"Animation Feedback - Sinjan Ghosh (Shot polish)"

All right, welcome to the channel. Welcome to realmonster.com. So today we're going to look at a shot from an ex-student of mine. His name is Sinjan. He was in my class about 2 workshops ago, and he's in the polished stage of his shot. And it's more like a sequence. I'm going to go through his work and kind of talk about the little things he can do to wrap up the shot, kind of get it to that next level and just polished up.
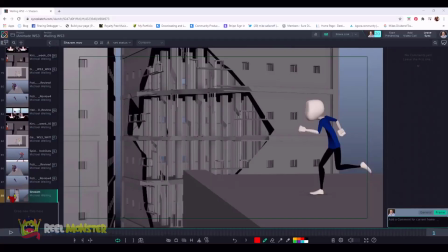[0:20]
Okay, let's check it out. All right, let's go through the shot one time and just look at what Sinjan's done up to this point.
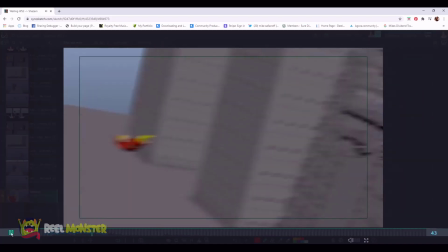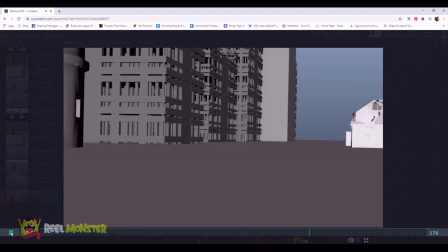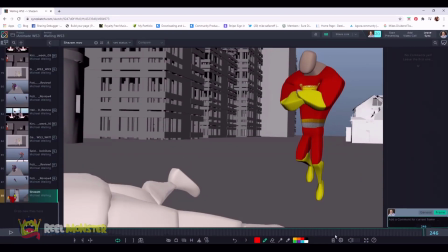[0:38]
All right, cool. Nice job. Overall, I like the feeling of it. I like the energy. Posing's pretty solid. I think the cadence is working pretty well. I have mostly some comments about some camera stuff, some nuanced stuff in the animation,
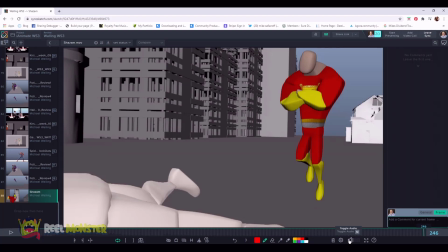[0:53]
and then also some areas where I think timing can be adjusted potentially. So let's kind of go through it and talk about it.
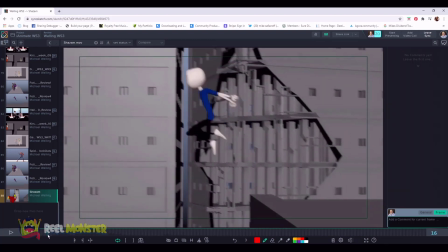[1:03]
So this beginning part right here where this guy's running in before he transforms into Shazam here is working pretty well.
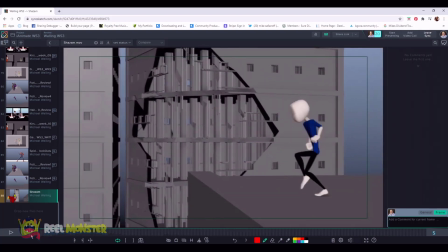[1:12]
One thing I would think about is as you're going through here, just be aware of this back leg right here and how we're
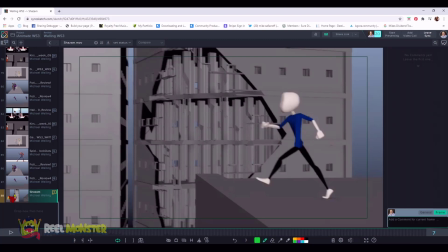[1:22]
already deep into the foot roll, and then we lock out the leg here, and then we go into frame 8 and we're already in our midway point here.
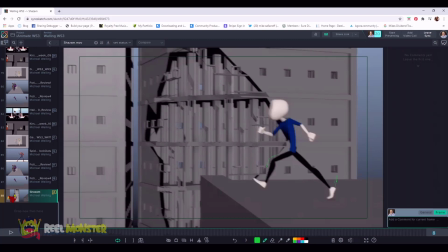[1:30]
I expect this foot to be already kicking off the ground, but yet we're still kind of in that foot roll, kind of tippy toe, and then the foot moves forward here into frame 9.
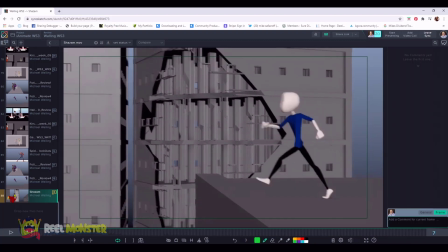[1:40]
So what I probably would do there is, first of all, to avoid just popping into a straight leg here, is I probably would take this position at frame 6 and I would back off on the foot roll
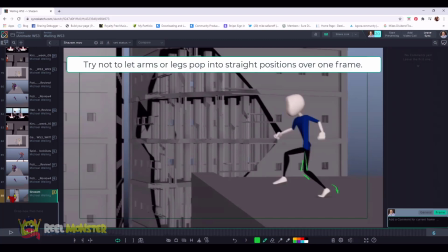[1:52]
to get a little bit less bend in this leg here. And so maybe not quite straight, but definitely not as much as you've got there right now.
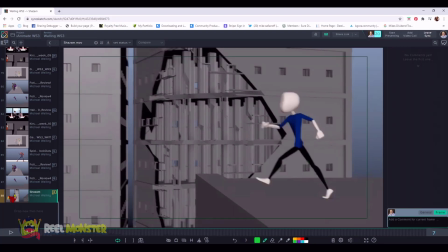[2:03]
And then here on this foot roll on frame 7, I might just start to back off on that a little bit and get us closer to tippy toe here, and maybe introduce just a tiny bit of bend here.
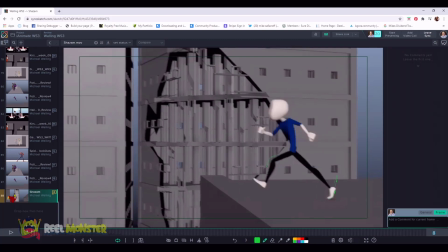[2:17]
Maybe we don't want to go straight locked out. And then going into frame 8, I would have this foot probably on tippy toe at this point and ready to take off.
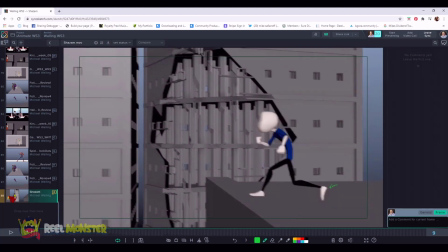[2:30]
And then going into frame 9, then I would probably do the same position for the most part, but then maybe start to get this foot, you know, kind of kicking up a little bit higher. So bring up the TY possibly a little bit right there.
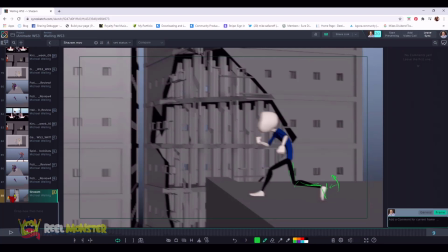[2:47]
And maybe as forward as the foot is now possibly, but just a little higher. So I would just play with that spacing right there. And then just watch your spacing in general coming through here.
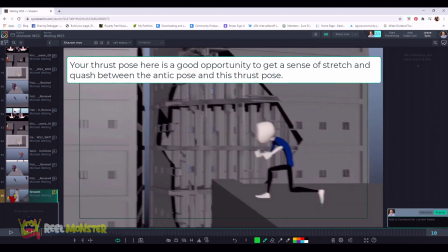[3:00]
See the big pop right there? You got a giant pop right there. So help yourself get into that thrust pose where he's going to go up in the air here
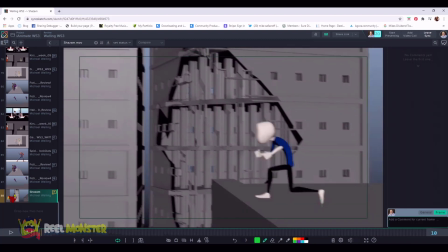[3:09]
by probably bringing this foot through a little bit more, so that we're maybe a little bit more forward by 10 possibly. And then 11, of course, bringing it up through here, right?
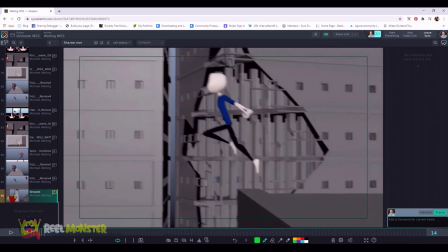[3:23]
And then going into this position at frame 12. So just some massaging right there for the most part.
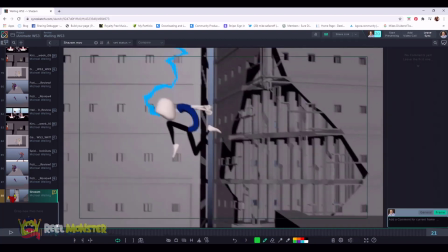[3:30]
Okay, this works pretty well. Coming into here, like boom, takes off.
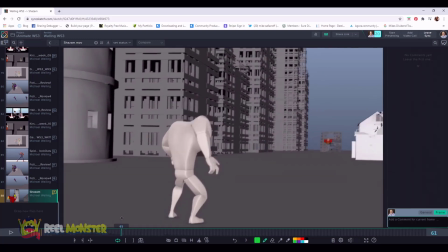[3:36]
That tracks pretty well. I like this right here. I think that works pretty well.
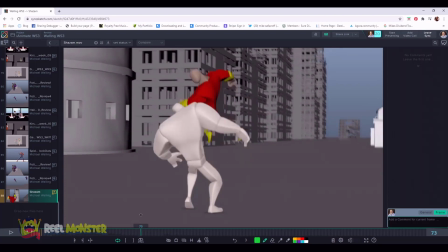[3:42]
Now, we have a decision to make here, in my opinion. Of course, this is my subjective opinion, okay?
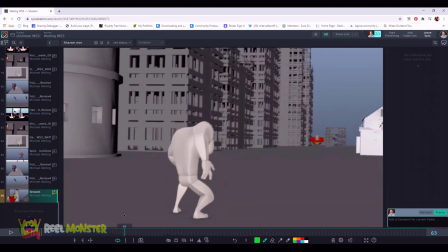[3:47]
So I think that we have 2 options that kind of make sense here.
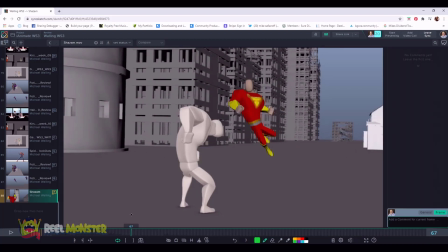[3:50]
One, because you have him flying here and then kind of ease up into this pose here, and then he punches, I would do one of 2 things.
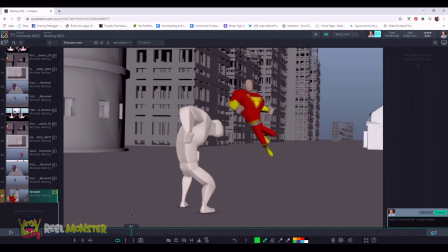[3:59]
I would either hold him here a little bit longer on this beat, so we get this kind of float in from a very fast entrance, so that we have a moment to show the strength and power of this pose, where we get this nice line of action in here, and we get this fist kind of anchored here and ready to punch, right?
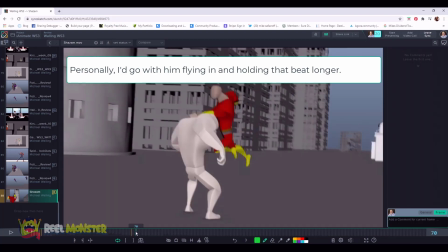[4:19]
And that way we get that nice little beat, and then the punch will have more impact, boom, going through here, and then back screen right.
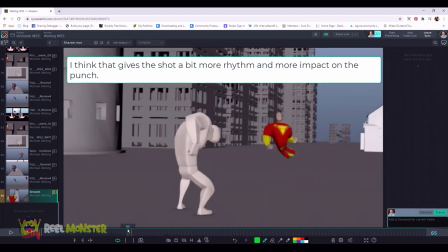[4:27]
So that's one option. The other option I would do is not have him go up into this pose here and pause,
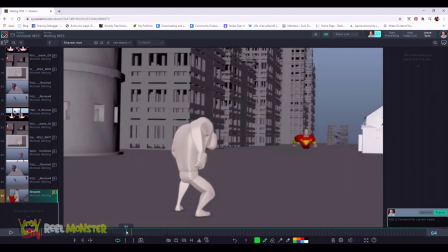[4:34]
but instead fly straight in and don't pause and go right into the punch here.
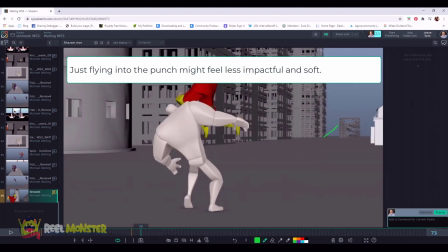[4:39]
So it literally becomes like a fly in, boom, and he just goes right into the punch. And that's where you pause. So I think both would work.
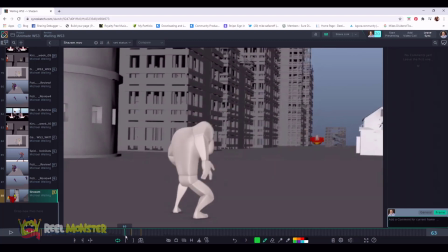[4:50]
So it's hard to decide what I would do, but I think if you're going to stay with what you have here, Sinjan, I would probably pause him here a little bit longer, like probably as much as
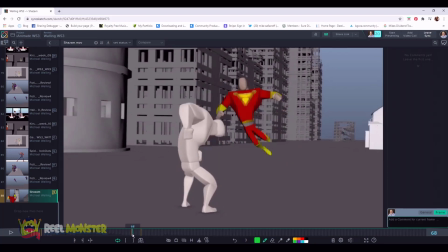[4:59]
I don't know, maybe 8 to 10 frames, and then go into the punch and come back this way.
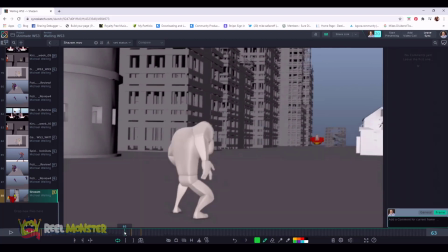[5:06]
Okay. And then I think our villain here could potentially, instead of just dropping his weight straight down, you could potentially anchor this foot here and then maybe even step back a little bit, kind of thing here.
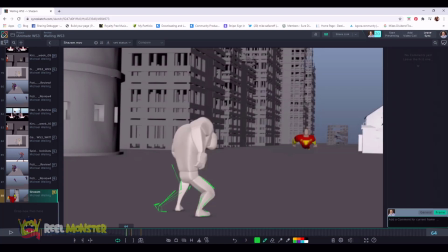[5:25]
And just give him some kind of wider stance, like he's ready for combat or something, and then just get him straight into that kind of like really low pose. Get maybe his arm out here. You know, just something that kind of says, I'm ready for battle here, you know?
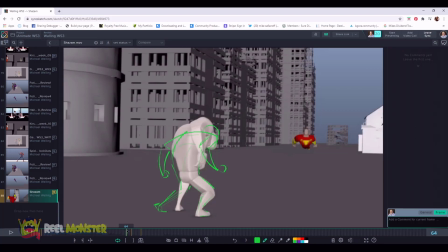[5:46]
So something to think about there as well. And of course, just watch his weight too. You know, he is back on this foot here, so you might want to, you know, bring him back even a little bit more here, just to kind of sink his weight back in.
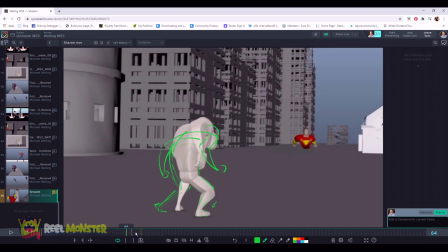[6:01]
Like I said, just to keep him in balance. Okay, so that works pretty well right there.
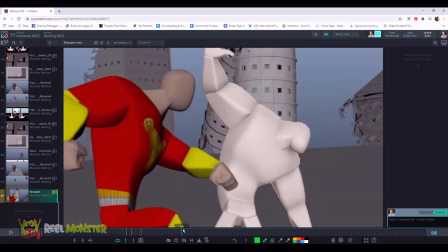[6:07]
Boom, comes across, and then we're gonna punch here, and then we're gonna go for the big uppercut.
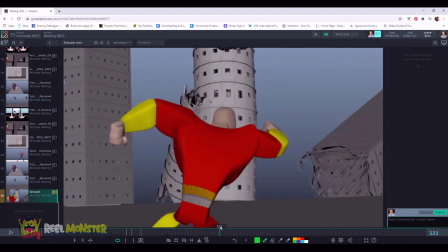[6:12]
Boom. So there are two things here that I noticed right away. One, after the punch, he comes back towards camera right here into the anticipation pose before he flies off.
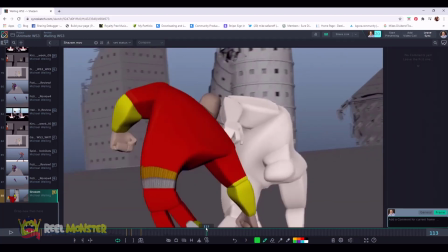[6:24]
I would consider letting him take advantage of the momentum of the punch and just keep him moving forward in frame,
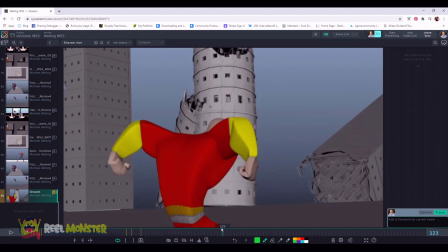[6:32]
and then let him do the reversal into the pose as almost as if like a ball is going to come through. It's going to finish its arc, right? Okay. He can kind of hang out here, but then I might do the reversal of the pose, you know, through the arc, right?
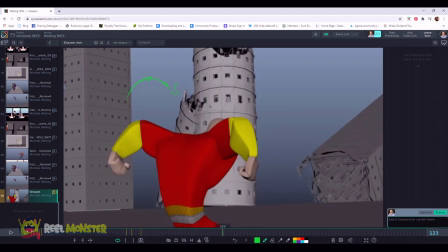[6:49]
So just continue his momentum going forward instead of punching through here and then coming back and then trying to go forward again.
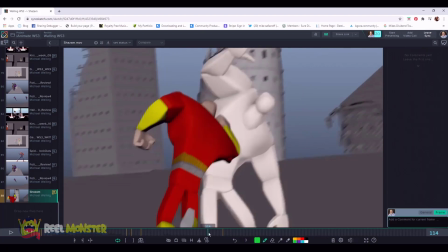[6:58]
So that's one thing I would think about. Just take advantage of that momentum and just boom, go through here on the punch and let him
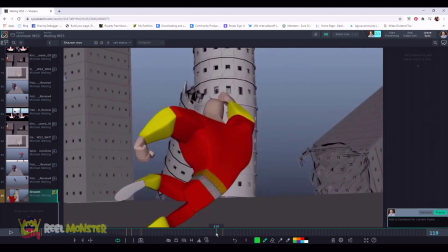[7:05]
continue that momentum forward and then restage him in camera position.
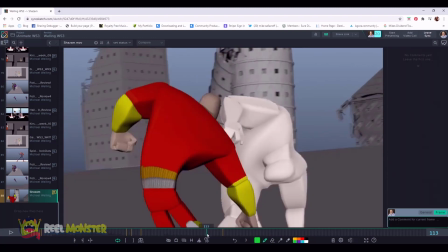[7:09]
The other thing is our enemy leaves frame very
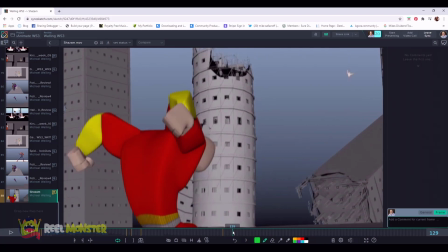[7:14]
quickly and we don't see him later on until he enters way up here. Okay. So my eye kind of competes with what our hero's doing and then what our enemy's doing.
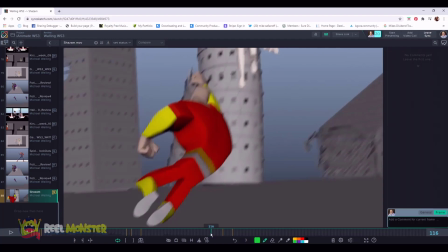[7:24]
So what I might do is, again, on top of letting him take advantage of the momentum going forward into this anticipation pose,
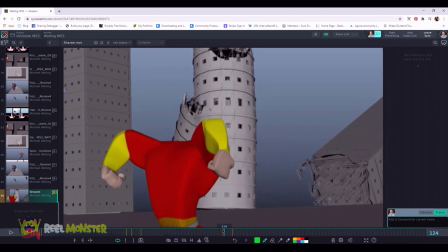[7:32]
that might allow you to reposition your camera as well, so that as he leaves frame, we don't necessarily lose him for so long.
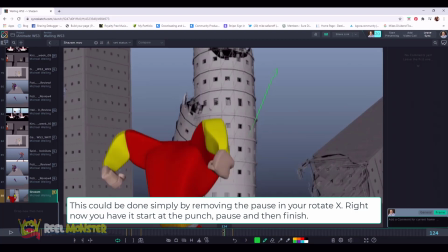[7:40]
I think he can leave frame for a little bit, but not as long as he is now, because there's a disconnect on where he leaves frame up here and then he enters way over here.
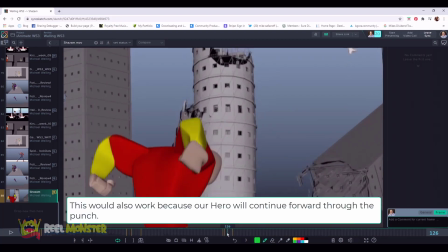[7:49]
So I would try to keep him on frame a little bit longer, just to kind of keep that momentum going and to kind of connect the dots a little bit more.
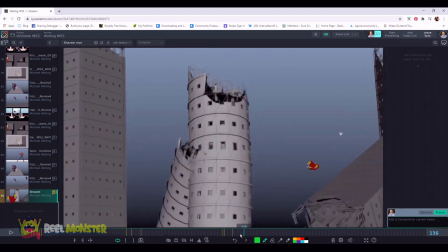[8:01]
All right, cool. Now our trajectory as we take off here is somewhat low, heading up.